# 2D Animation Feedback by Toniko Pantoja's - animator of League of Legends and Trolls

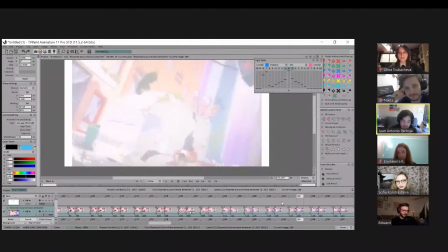19:28 So I think for something like this, because it all happened so fast, and this is a very dynamic shot, it's like, these tend to be also very difficult. What you did is a really good job, by the way.
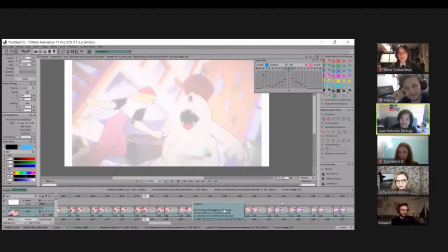19:41 And again, I think it's just like, oh, what if you did some of these ideas? So I think for something like this, I think this is here.
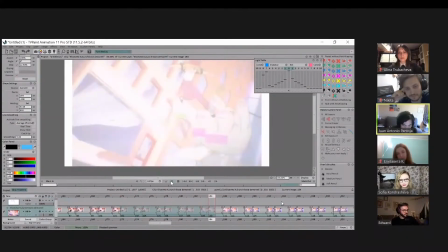19:56 I think it's because it's so quick. Maybe I'm missing something. So I think this is pretty good. I'm just trying to see.
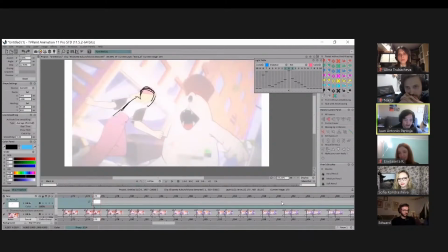20:09 Like what you have is it's technically right, but sometimes like what I would do, so she kicks with that foot, is maybe I would, I'm just trying to think, maybe a part would have actually this foot up,
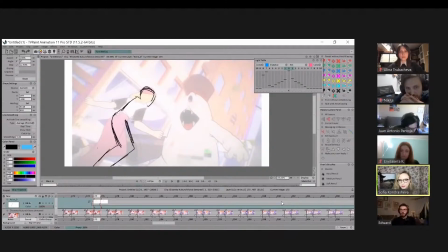20:28 the foreground, and then this foot is like the one that's like extended. I'm just like thinking here, like maybe, but I might also be wrong here. Where, because I'm trying to think, like I want that switch to feel really pushed and exaggerated.
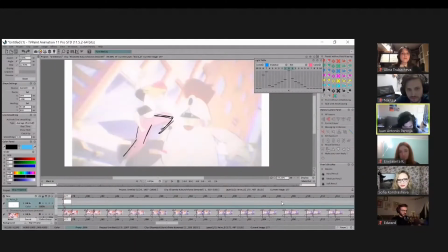20:46 Oh shoot, I actually deleted it. It's just like that switch, you feel it a bit more in those quick frames, instead of it like casual, like you know, evenly smoothing into the next pose.
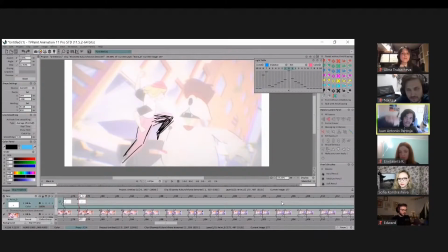21:02 I was thinking like even those like brief moments, just like have that switch. This is an awesome drawing. I love this pose that you have, by the way. It's cool. Это клево.
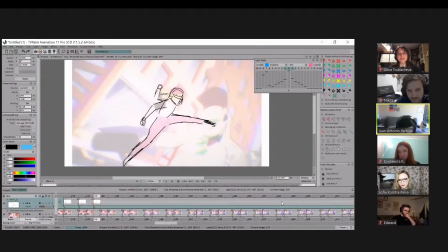21:18 Yeah, I sometimes just draw over just to learn, like, ooh, this is an inspiring pose. I like it. Oh, okay. So I thought of something. So I think what could make this more dynamic is so something one of my
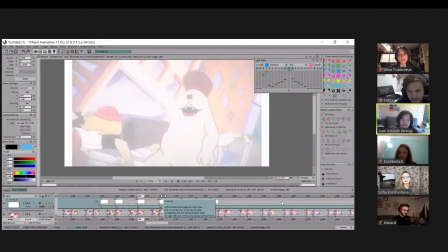21:39 mentors told me is that when it comes to like staging for animation or design for animation, it's okay to not show everything or not show clear silhouettes.
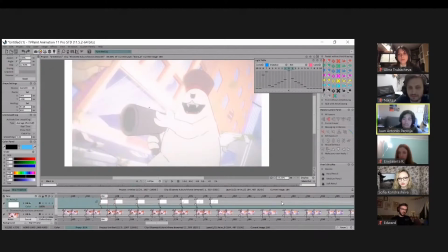21:54 Sometimes it's good to have something pop in or pop out. You want to translate that, or should I?
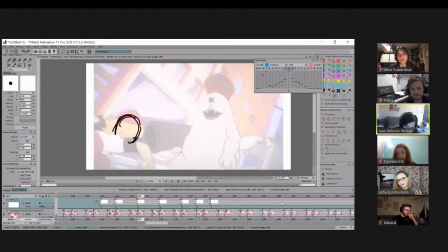22:02 I'll do the draw over. So it's like maybe her arm could be used to hide some of that head. You could even really push the foreshortening if you wanted to. So like
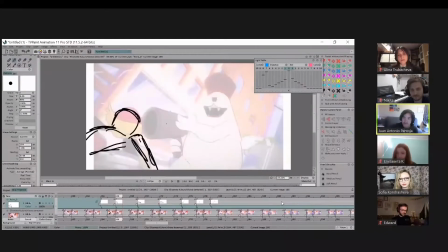22:20 it also creates a nice whipping sense of contrast when, let's say, the character, you get a nice it's like this is a squash pose. This is the stretch pose where everything is fully extended.
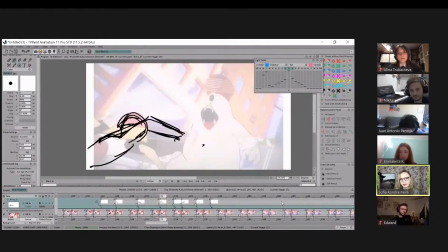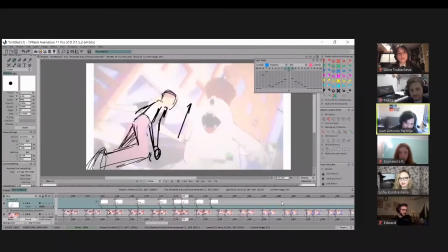22:47 And if you want to, maybe you can add like a I'm kind of like favoring this drawing and then having
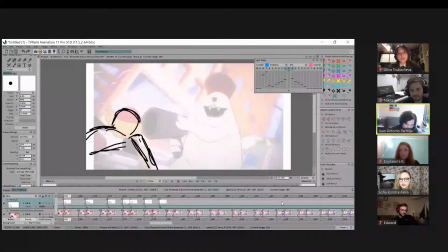maybe that's not appropriate. Yeah, I'm just like thinking like how you could like push some of the shots.
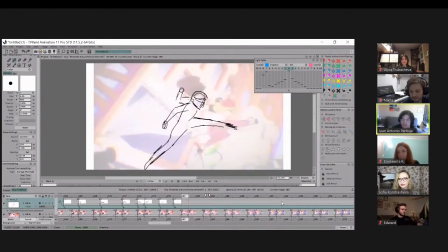23:19 So I think what this, I feel like the timing in this shot, I think her kicking this dude it's kind of fast, and I'm just like wondering if there's a way to make this a bit more